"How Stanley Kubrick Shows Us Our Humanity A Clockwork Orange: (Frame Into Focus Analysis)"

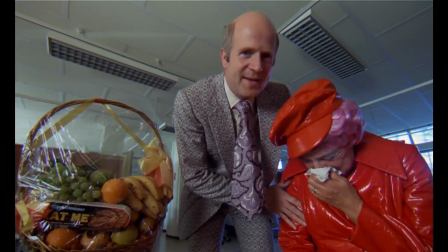Kubrick's adaptation is almost identical. Although Kubrick is not religious, A Clock Recording is.
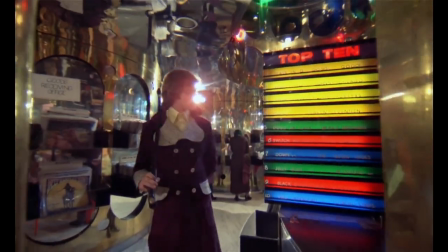What attracted Kubrick to the project wasn't, of course, religious. In an interview with Andrew Bailey of Rolling Stone,
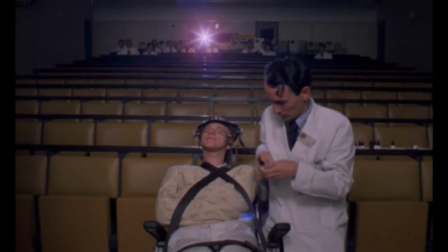Kubrick tells us one could almost say that it's kind of the book you have to look hard to find a reason not to do.
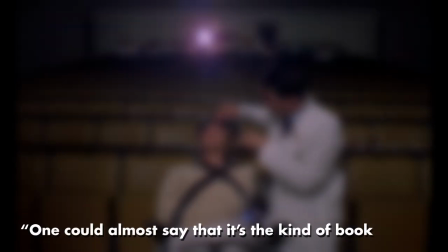It has everything.
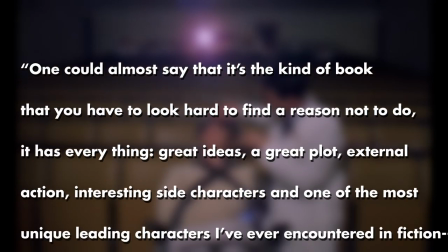Great ideas, a great plot, external action, interesting side characters, and one of the most unique leading characters I've ever encountered in fiction.
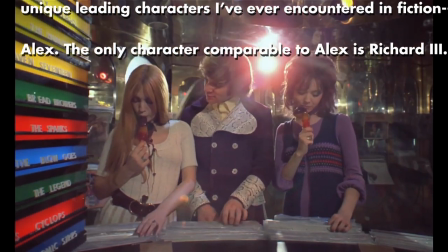Alex. The only character comparable to Alex is Richard III.
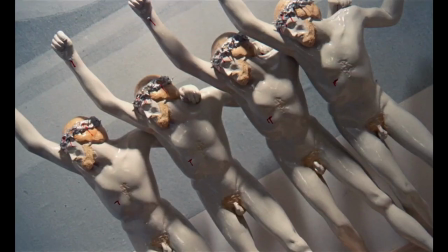Like, if you don't believe that there's no religious moral subtext in A Clockwork Orange because Kubrick was an atheist, I don't know what to tell you.
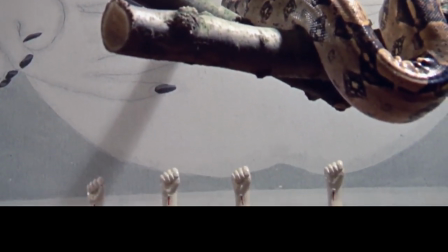Because the central theme is free will, and that's a snake. And if that's not a signifier of original sin, I don't know what is.
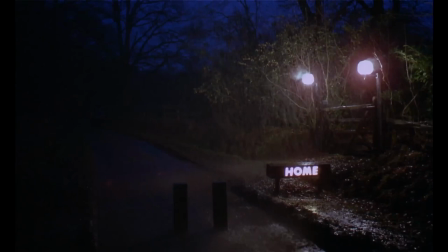So yes, the cracking of lightning as if to signal the anger of God when Alex meets the writer could be a signifier.
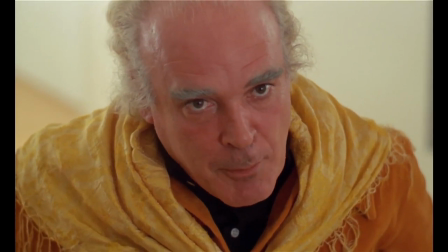The writer reaffirms this by saying that this is divine providence.
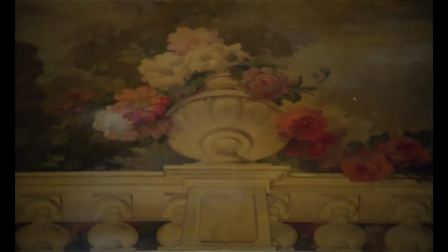But the most blatant one is the most important one.
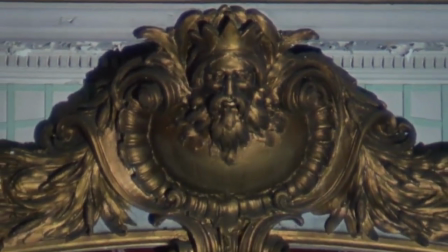This large stone bearded old man staring at free actors on the stage.
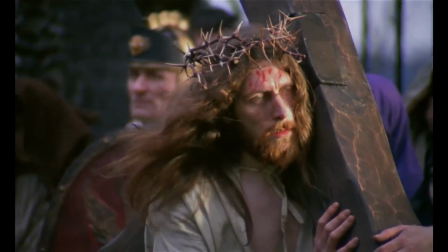And here we can understand where Roger Ebert might have gotten confused and why Kubrick directed A Clockwork Orange to look the way it looks.
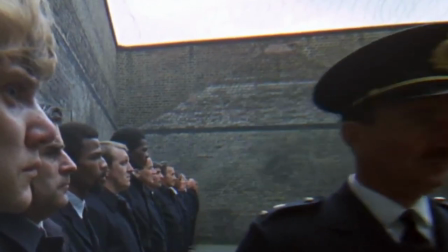To communicate free will and the control thereof in A Clockwork Orange, Kubrick uses descending lights, similar to spotlights.
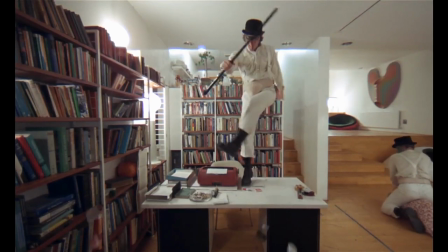Why spotlights? Stages have spotlights, and once you know it, performers perform on stages.
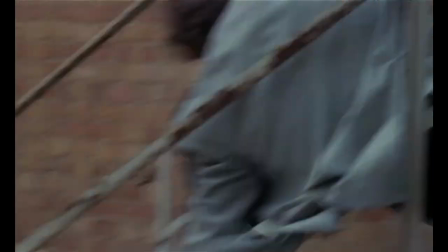This is thematic. The main theme is that actors should have the ability to choose, but are guided like a poor player, on the stage.
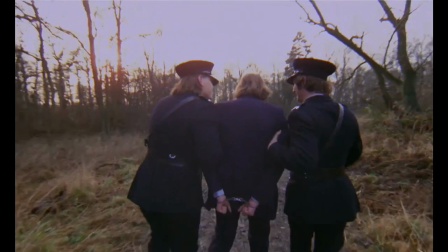This is what people got wrong when they got mad about the stylized violence of the film.
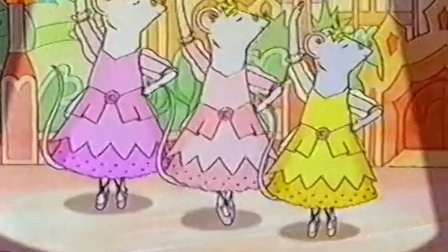It is stylized because it's a performance. These performances are accompanied with their own orchestras, singing, dancing, and stages.
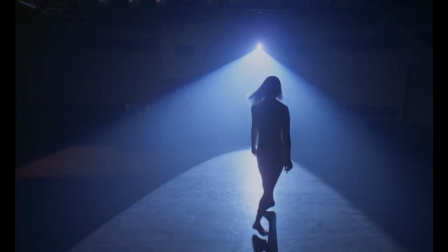Kubrick doesn't celebrate rape.
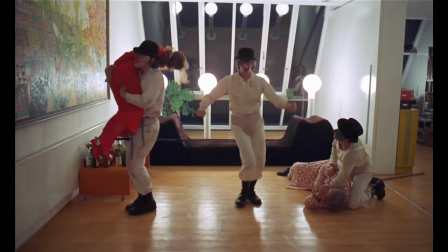The goal of the scene was to illustrate Alex as a free actor under God and to analyze what it means to be human.
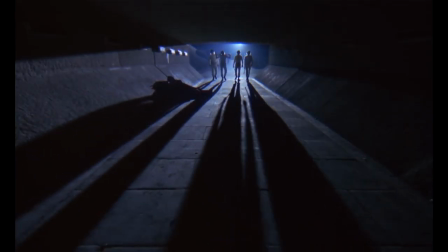These lights also seem to represent a watchful eye of authoritarian control, like a guard tower or a panopticon of sorts.
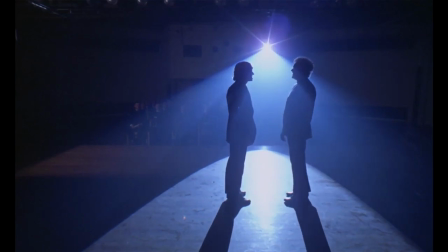The lights come from a fixed point of view and descend downward like a triangle, a symbol of hierarchy.
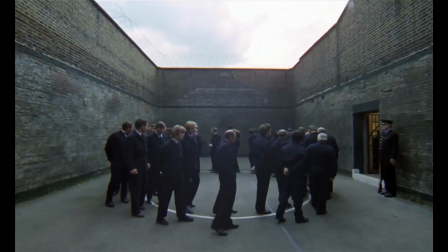Triangles as hierarchies are more common than you'd think. If you type and hierarchy in Google, we get pictures of triangles.
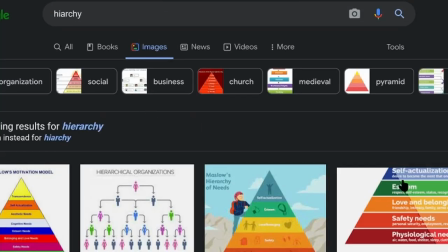It's a signifier throughout all cultures. It's almost universal.
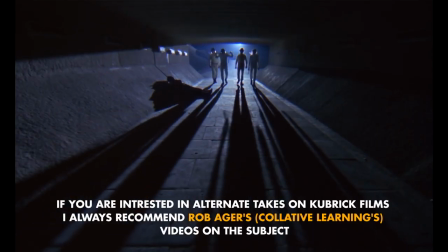We see this heightened power signifier in many scenes where powerful entities exert control over others.
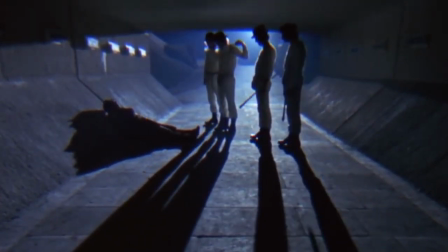This is used prominently in A Clockwork Orange's cinematography.
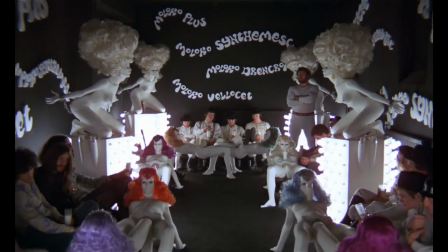Now, I have to talk about one-point perspective and why it matters and why Kubrick uses it.
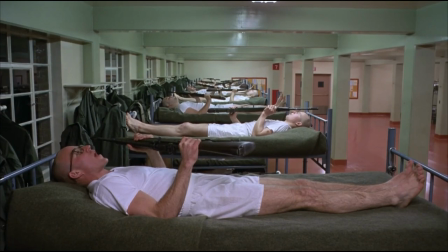One-point perspective is visual shorthand. For the dynamics, a power in the scene.
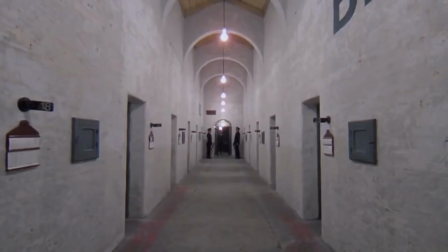It's just the language of the film. Our eyes are drawn to the center of the screen because everything leads to it.
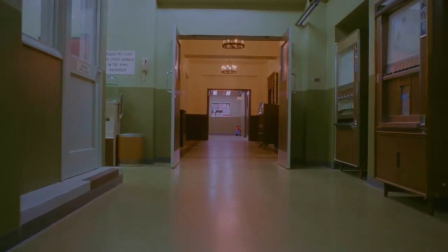Like, here's an example. Where are your eyes in this shot?
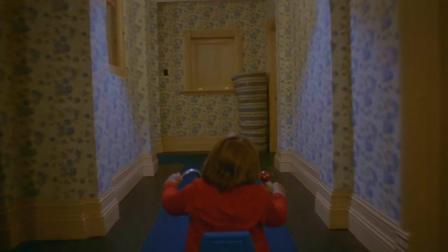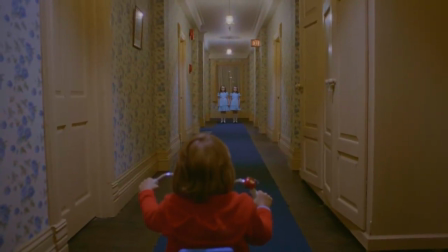Is it with Lil Danny Torrance, or is it with these two girls? Ask yourself, who has the power in this shot? Is it Lil Danny in power, or as if the girl's asking to play with him.
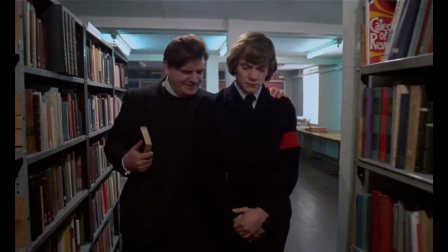In A Clockwork Orange, we have this visual image of power often accompanied by people guiding a person or descending
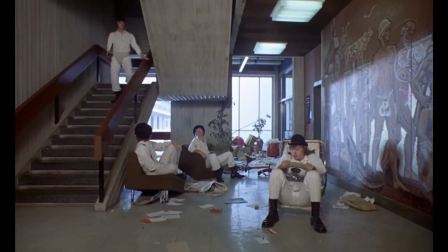from a vantage point to a position lower or at a level of another person.
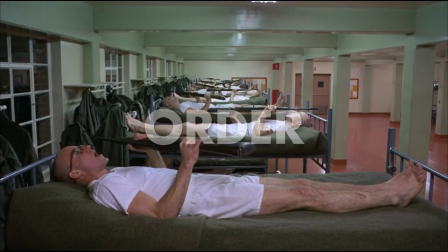When things are ordered, it brings to mind a rigid power structure.